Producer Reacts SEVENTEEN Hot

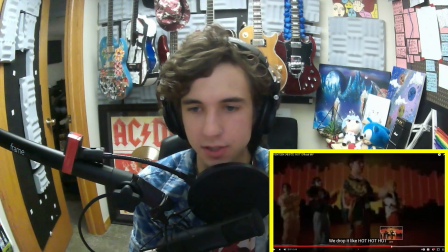So that hook was fantastic. I was just totally engulfed by this guy's gorgeous red hair.
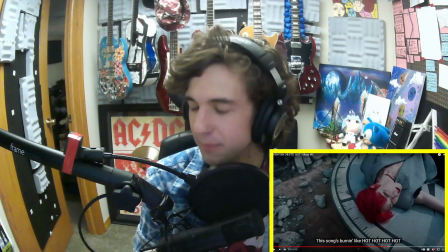This guy doing the My Chemical Romance thing. I love that.
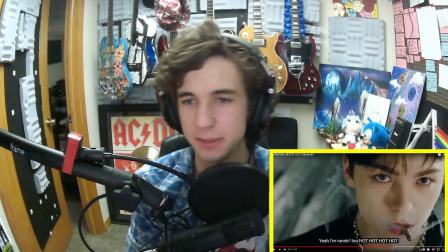That's so sweet. Let's go into the bridge. I just got so lost on that thought trail for a second.
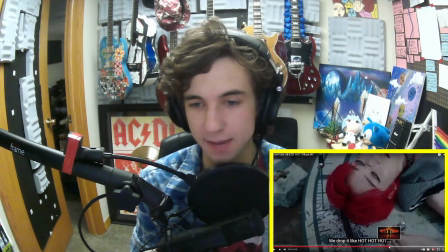But the chorus is great. The chorus slaps. I mean, what more do we need to talk about?
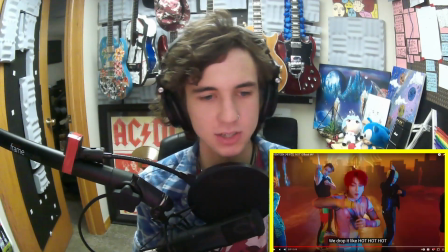There's lots that we could pick out, but I mean, let's just hear it going into the bridges, see if anything really jumps out.
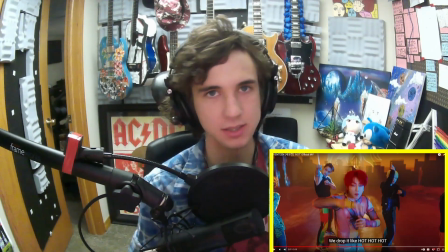But I think it's quite obvious the ways that they're contrasting.
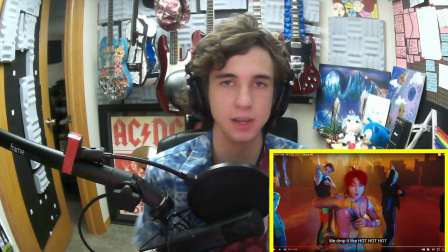Just by removing instruments and, you know, switching up the tone of the singers. Even you'll find all of them are very
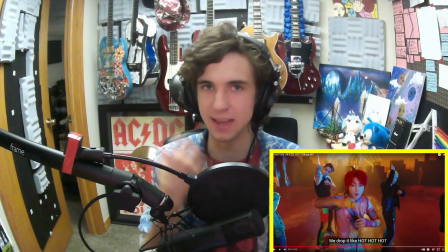lightly singing, very breathy and sexy, very intimately compared to the rest of the song where they're,
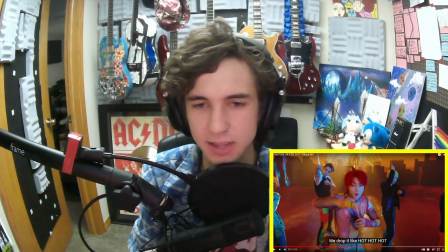you know, whatever they're doing sort of thing. So just keeping that in mind, how are we keeping all the sections interesting?
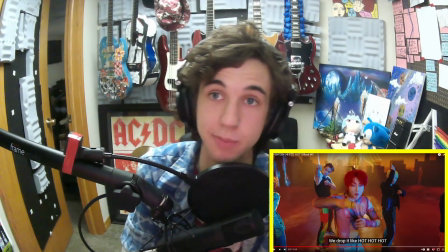How are we grabbing attention? How are we keeping attention? Here it comes.
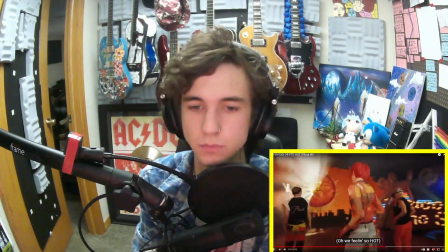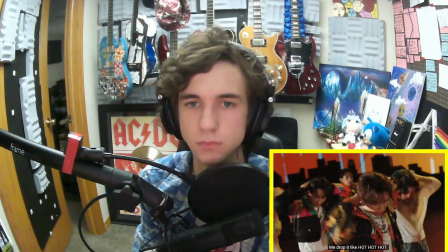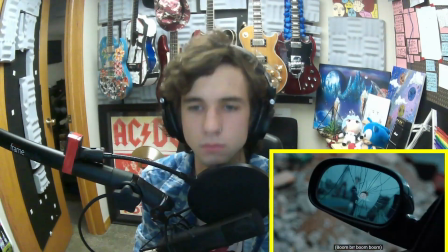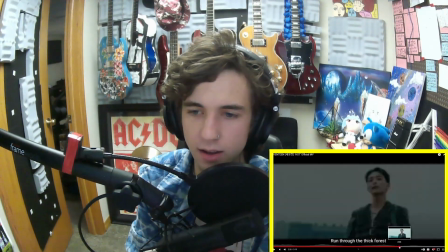This music video is intense. Whoa, did you see that? Even the, I think that the black line, yeah, so we were in super wide.
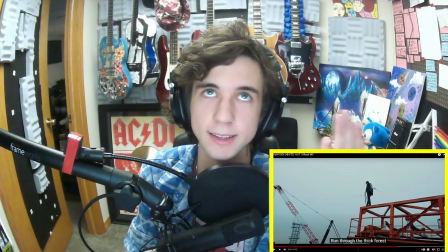So even the video is communicating the same emotion that they're trying to do here. They're trying to get intimate and emotional.
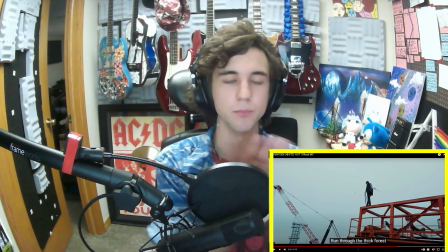They're trying to get focused. They're trying to draw you in from a different perspective.
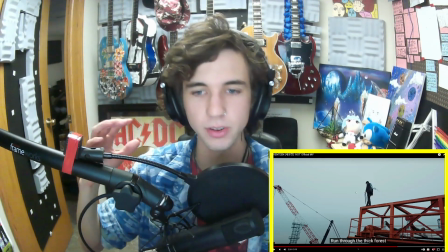They've been kind of hitting you with all this stuff and this whole world.
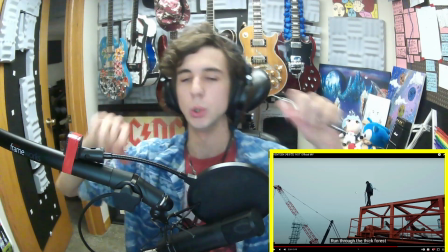Now we're going to take a break from that world. Just go, you know, look at it from the outside and we're going to come back to it here.
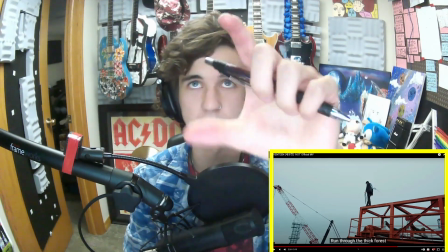So even the fact that the video is zooming in here, watch the black lines. See that?
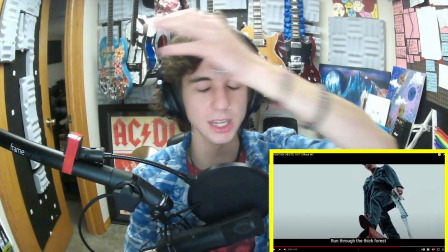Even the video is communicating the same emotion that the production and the singers are trying to communicate right now.
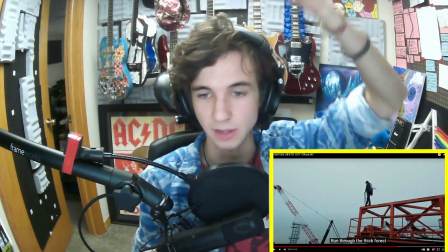It's just crazy. I mean, obviously that's the job of the music video producers, but still, just keeping that in mind, how well thought, well planned this is,
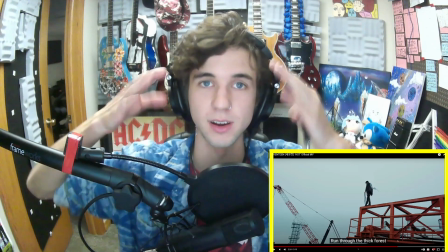how intensely meticulous and perfect this song is, all the way down to just
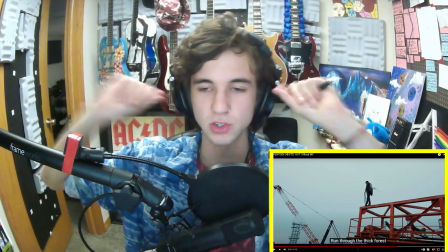these are mega icons that they're building. And there's so much to be stolen from these mega icons and so much to think about
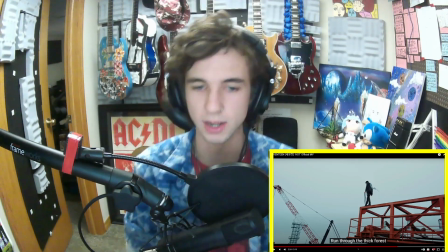as someone who's just, you know, learning, just trying to, you know, discover who you are as an artist.
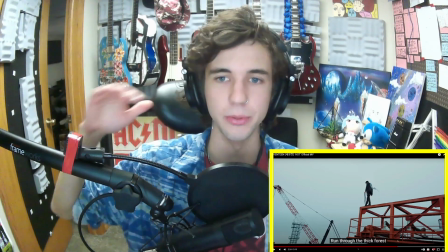Look at these mega brands and how they're communicating these emotions and how they're putting their artists on pedestals and communicating the emotions so well.
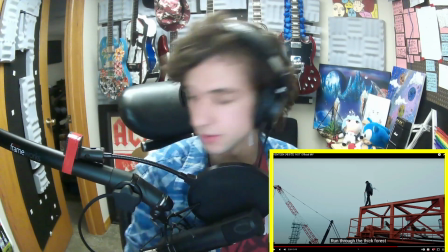There's so much to be learned from these videos. Yeah, but let's take a listen to this bridge.
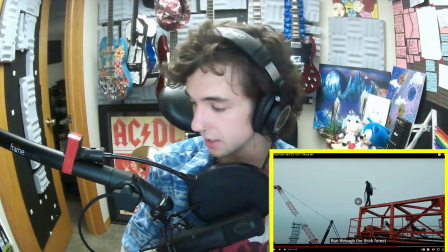I'm excited to hear it.
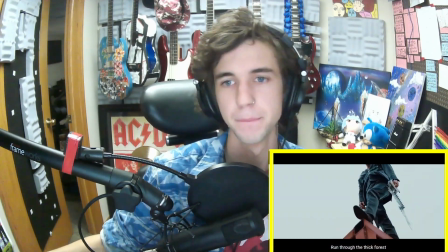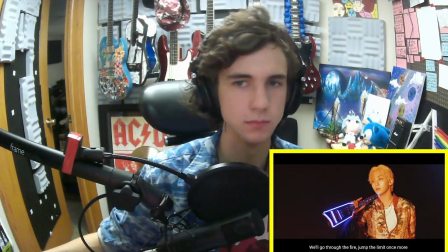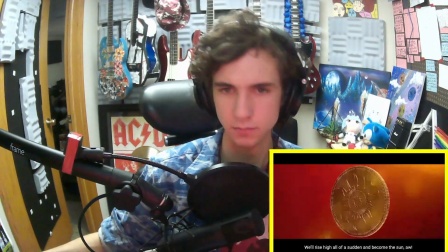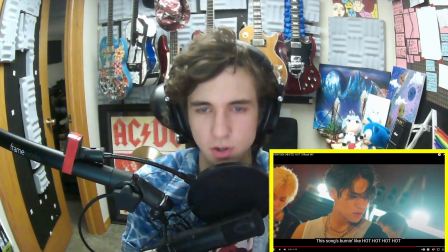Wow. This is crazy. That was gorgeous. That bridge was fantastic.
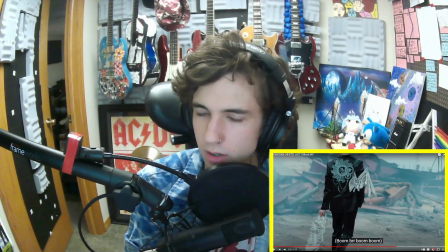I don't know if they showed a new singer we haven't heard yet either, but it's just wonderful.
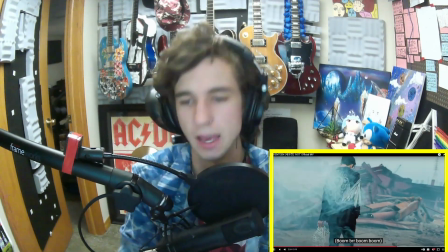Yeah, I mean. Okay, so. Nice long riser.
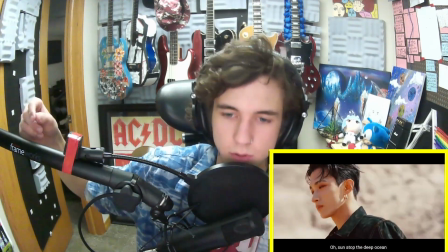Same snare. The super wide high harmonies.
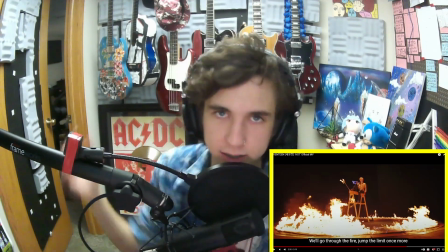Second half, the kick comes in the second half. We're building tension. We're pulling back the elastic band back to that hot, hot section.
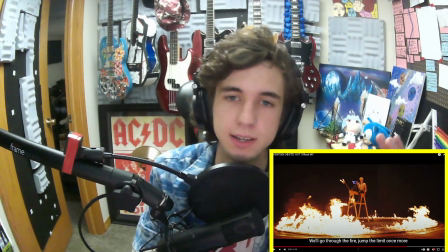So you're noticing that the low end is coming in. The vocals are getting more and more intense.
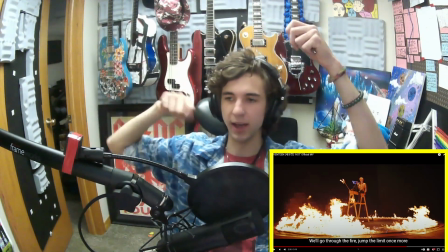They're building this tension up, right? So they're thinking we have direction.
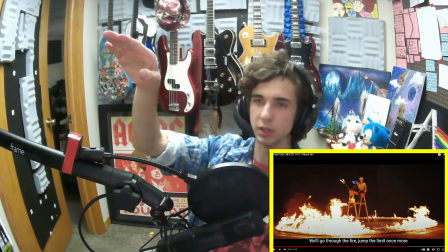We have a direction to go. We have somewhere to move to. They move there.
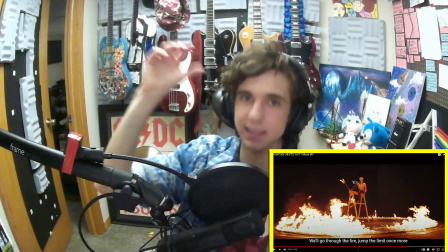And once they get there, that elastic band has to slap you in the face.
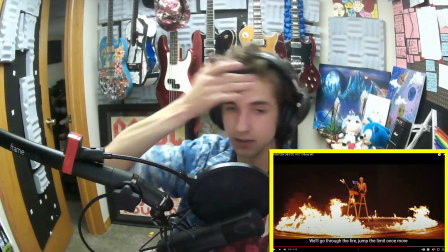So that's honestly, I don't know if I've been saying the elastic band thing.